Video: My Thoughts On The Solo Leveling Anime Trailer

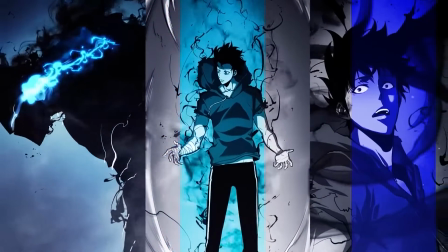4:05 After the opening, we go through a really well-edited montage of a bunch of different panels from the manhwa, and then we see the announcement of the studio, the composer for the series, along with the director and head writer,
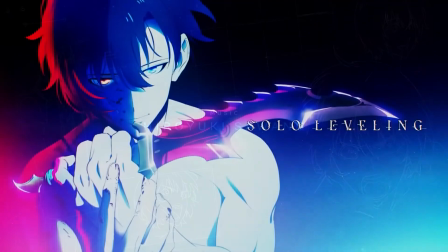4:14 and finally we end on the title card and poster for the anime, which looks pretty sweet to be fair.
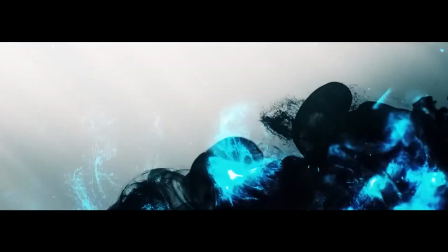4:19 So it seems very intentional that we don't see much out of this in terms of animation, as we still have a long time to go till the official release of the anime,
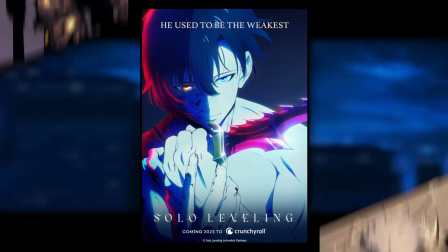4:25 and it would only make people more worried if they rushed out some shots for the trailer and it ended up looking less than satisfactory in any way.
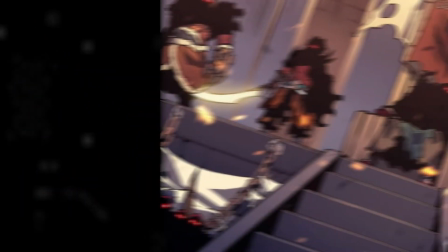4:31 Because you have to understand, for such a big series of Solo Leveling, people are expecting the best in every regard, which is a lot of pressure for anyone who touches this project.
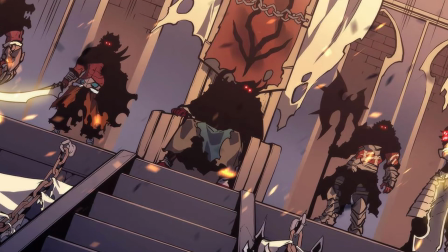4:38 So I will say, I think that this trailer was a pretty damn good decision.
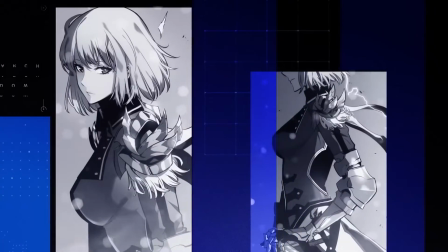4:42 Again, while we don't see very many animated segments aside from a couple at the beginning, which to be fair look very good, I think that this is probably for the best.
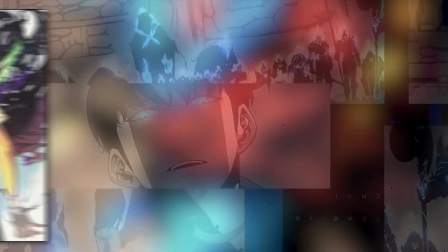4:48 People know what to expect from Solo Leveling, they know it has to be visually
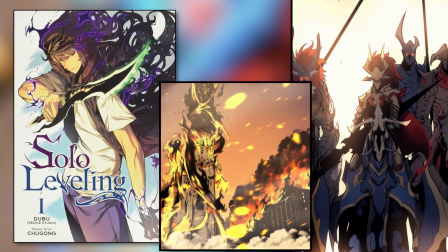4:52 breathtaking, which means that making a trailer that's super hype and bombastic and whatnot wouldn't really do much. But by editing it the way that it is and choosing to focus on the original manhwa rather than anything else,
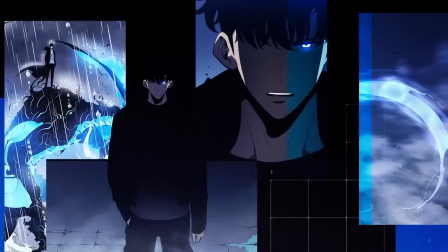5:00 A1 Pictures and the people behind this are showing their respect for the source material and their dedication to it.
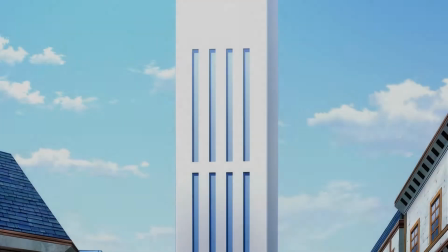5:06 People have a very bad history with manhwa adaptations.
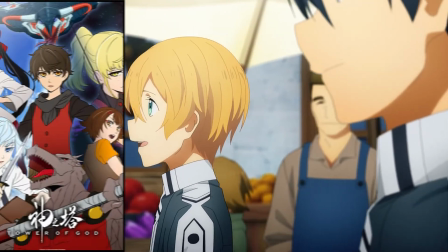5:09 The big three manhwa or webtoons that were chosen to be adapted a while back of Tower of God, God of High School, and Noblesse seem to progressively get worse with each release.
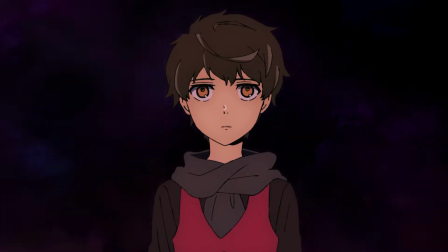5:16 While Tower of God was acceptable and God of High School was at least aesthetically very pleasing, I've not heard very many good things about Noblesse.
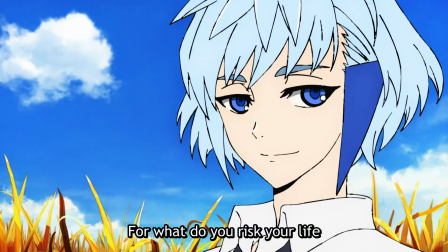5:23 A lot of the issues with these shows comes down to their dedication or apparent deviation from the source material, which is a common issue for adaptations in general. But with Solo Leveling at least, my hopes are high. By spending the entirety of this trailer with the manhwa instead of focusing on anything else,
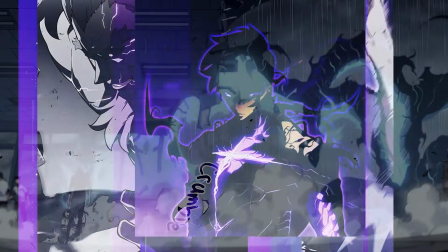5:37 it shows they know how important the series is to us, and it also shows how much they value the source material as well,
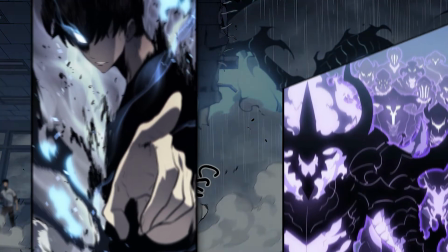5:42 which gives me high hopes regarding the ways the series is going to be adapted. Anyways, in summary, my expectations are high.
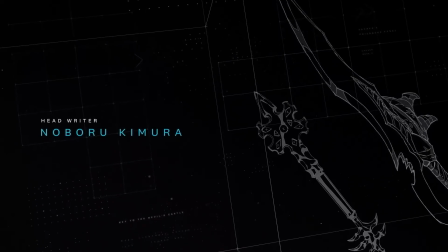5:49 I don't like that they are, as that often leads to disappointment, but I can't help but be excited for the series and everything that will come with it.
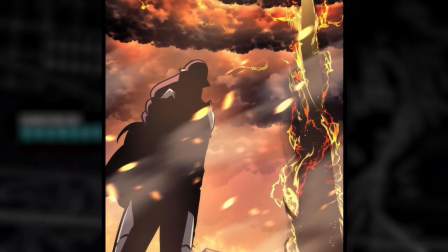5:54 This is not only a chance for an amazing manhwa to be adapted, it's also a chance to redeem the possibility of us getting more manhwa adaptations in the future.
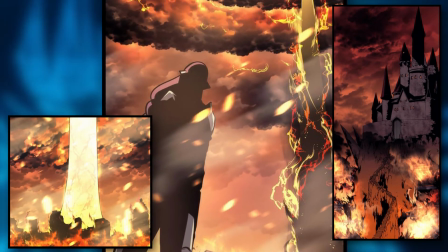6:01 So let's hope for the best, but in the end, we can only speculate as to what the future will bring.
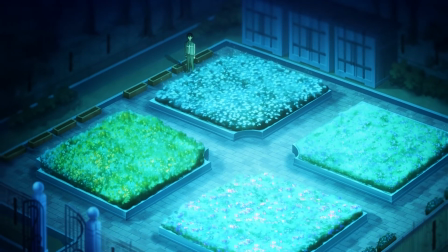6:07 Thanks for watching, guys. Hope you enjoyed. If you did like the part of this video where I talked about A1 Pictures, maybe consider checking out my old video on A1 Pictures that I made a few months ago.
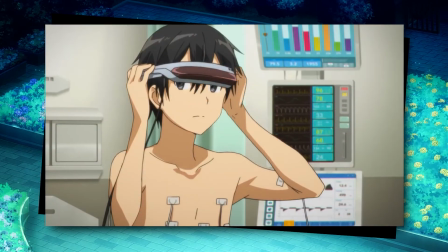6:15 I would like to say that it holds up well, but it's decent. It's not bad, but I don't necessarily like everything I said in the video or the way I said it.
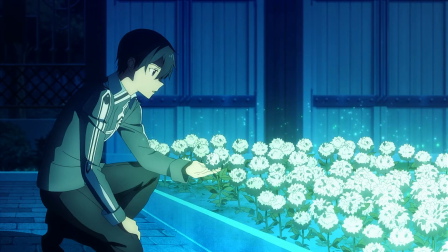6:23 But still, I think it's one of my more unique videos to date. Anyway, hope you guys enjoyed, and I'll see you guys next week.
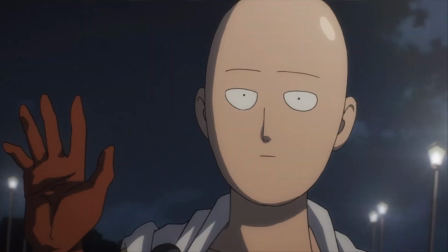6:29 Bye!